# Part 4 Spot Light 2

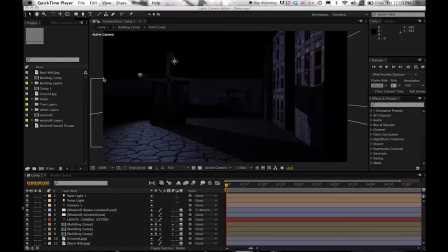1s
Okay, so moving on to our third light. Um, what I'd like to do is create a spotlight that we can use to illuminate this text in the back along the wall here. So let's go ahead and go to Layer,
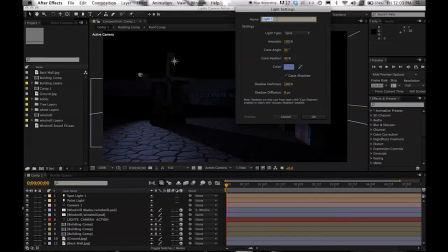19s
New Light, and let's call this Spotlight 2. Make sure Spotlight's selected, intensity 100. Set your cone angle to 35 degrees if it isn't already. Cone feather 45. Cast shadow is definitely on, and click OK.
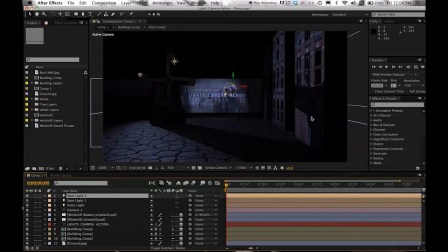41s
Okay, there we go. What I'd like to do is hover my mouse over my blue Z arrow and push this lamp forward in Z space until we get a nice small circle of illumination.
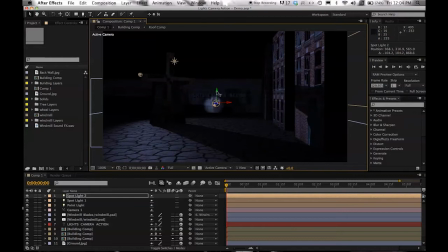56s
Just something, yeah, just something like that. Okay, I'm going to go ahead and move this up to about there. And what I want to do is grab that point of interest. I think I'm going to go ahead and scrub forward in my timeline a bit to get a little closer here.
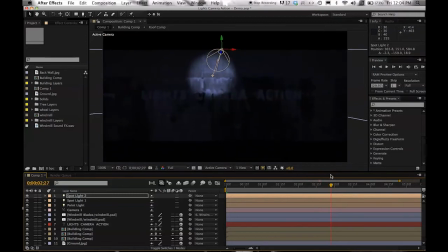75s
Yes. Okay. Now I want to grab that point of interest, not the lamp, just a point of interest, and move it over to the word lights. Okay, and I don't actually like how far this shadow is sitting. I'd like it to be a little tighter.
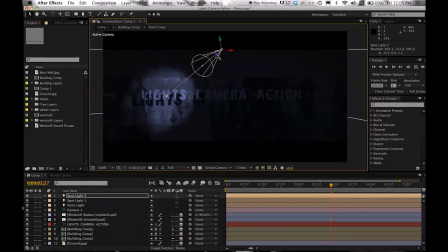94s
So what I'm going to do is move it back a little bit in Z space. Okay, bring those shadows in, and then I'm going to actually move it down a bit.
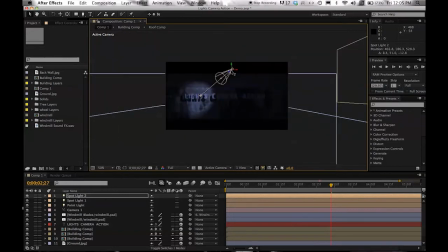103s
I went up a little too far. Let's see. Yes, like so. Move the point of interest in.
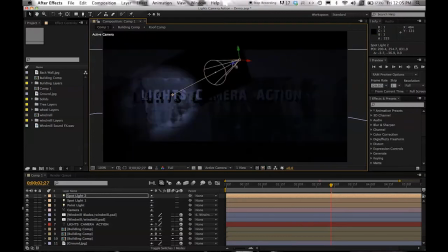113s
Maybe it wouldn't hurt to shrink them up a little bit more and bring them in a little bit. Let's see. Okay. And let's see how it's going to look under camera.
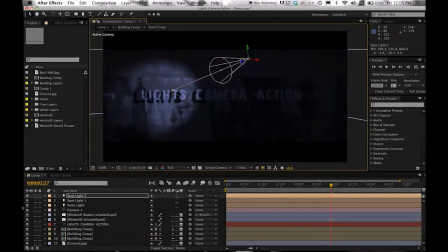126s
Looks good. I like it. We're good. Okay. So I'm going to go ahead and scrub back out for a second here.
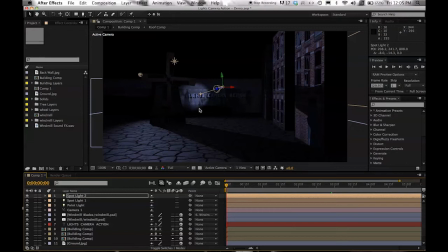136s
Now the one thing that I don't like about this scene now is I don't like how this back wall is lit up, because I think that this moving shadow along the building here and the shadow being cast along the dirt floor, I really think that that's the most powerful part of the scene.
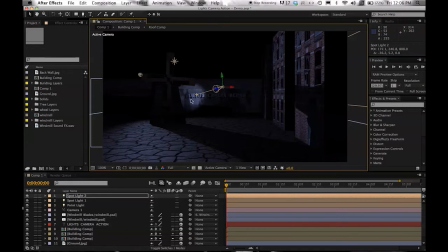155s
And I'm worried that if I light up this back wall, we got these symbols back here, you know, these letters that people will try and read. The viewer's going to look right at, like, why is this back wall lit up? And it's right in the center, so you're kind of drawn into it.
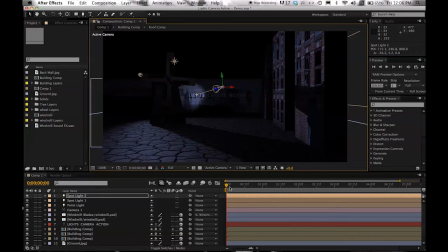168s
So what I want is I want this lamp to be off until we've actually passed these moving shadows and those buildings.
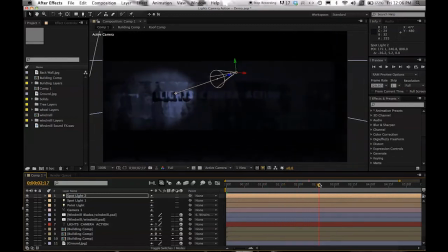177s
You know, somewhere right around here is when I want the light to turn on.
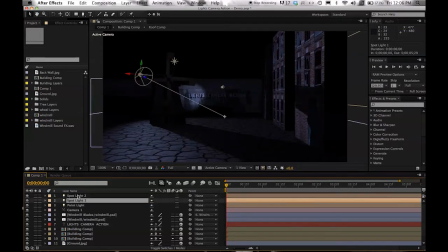181s
So how we do that is we select Spotlight and press T for intensity.
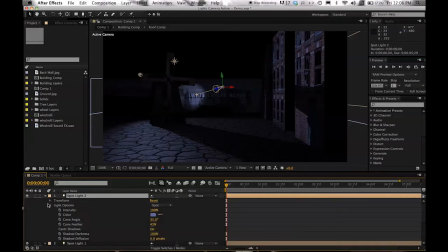190s
Okay, you can also just twirl these things down, twirl down your light options, and there's intensity. But if you have both of these open and you can click on a different keyframe so easily,
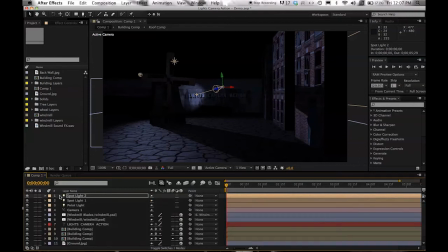202s
it's actually just faster and tighter just to hit T for intensity. Quick tip here, if you're on a layer and you hit T, you get opacity. If you're on a light and you hit T, you get intensity.
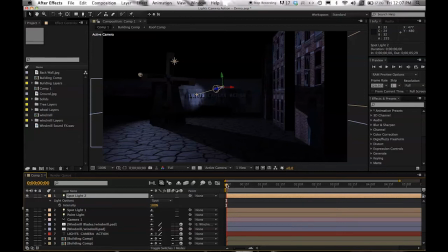218s
Okay, and I would like this light to be off until right before the camera stops moving. So let's go ahead and, how about around 2 seconds, 18 frames.
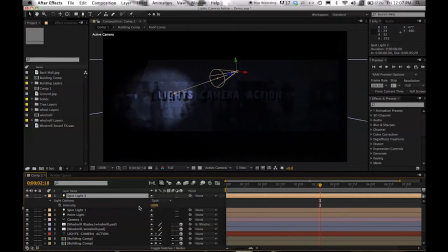234s
I'm going to go ahead and set the intensity percentage down to 0. And I'm going to click the stopwatch and set a keyframe right there. I'm going to move forward.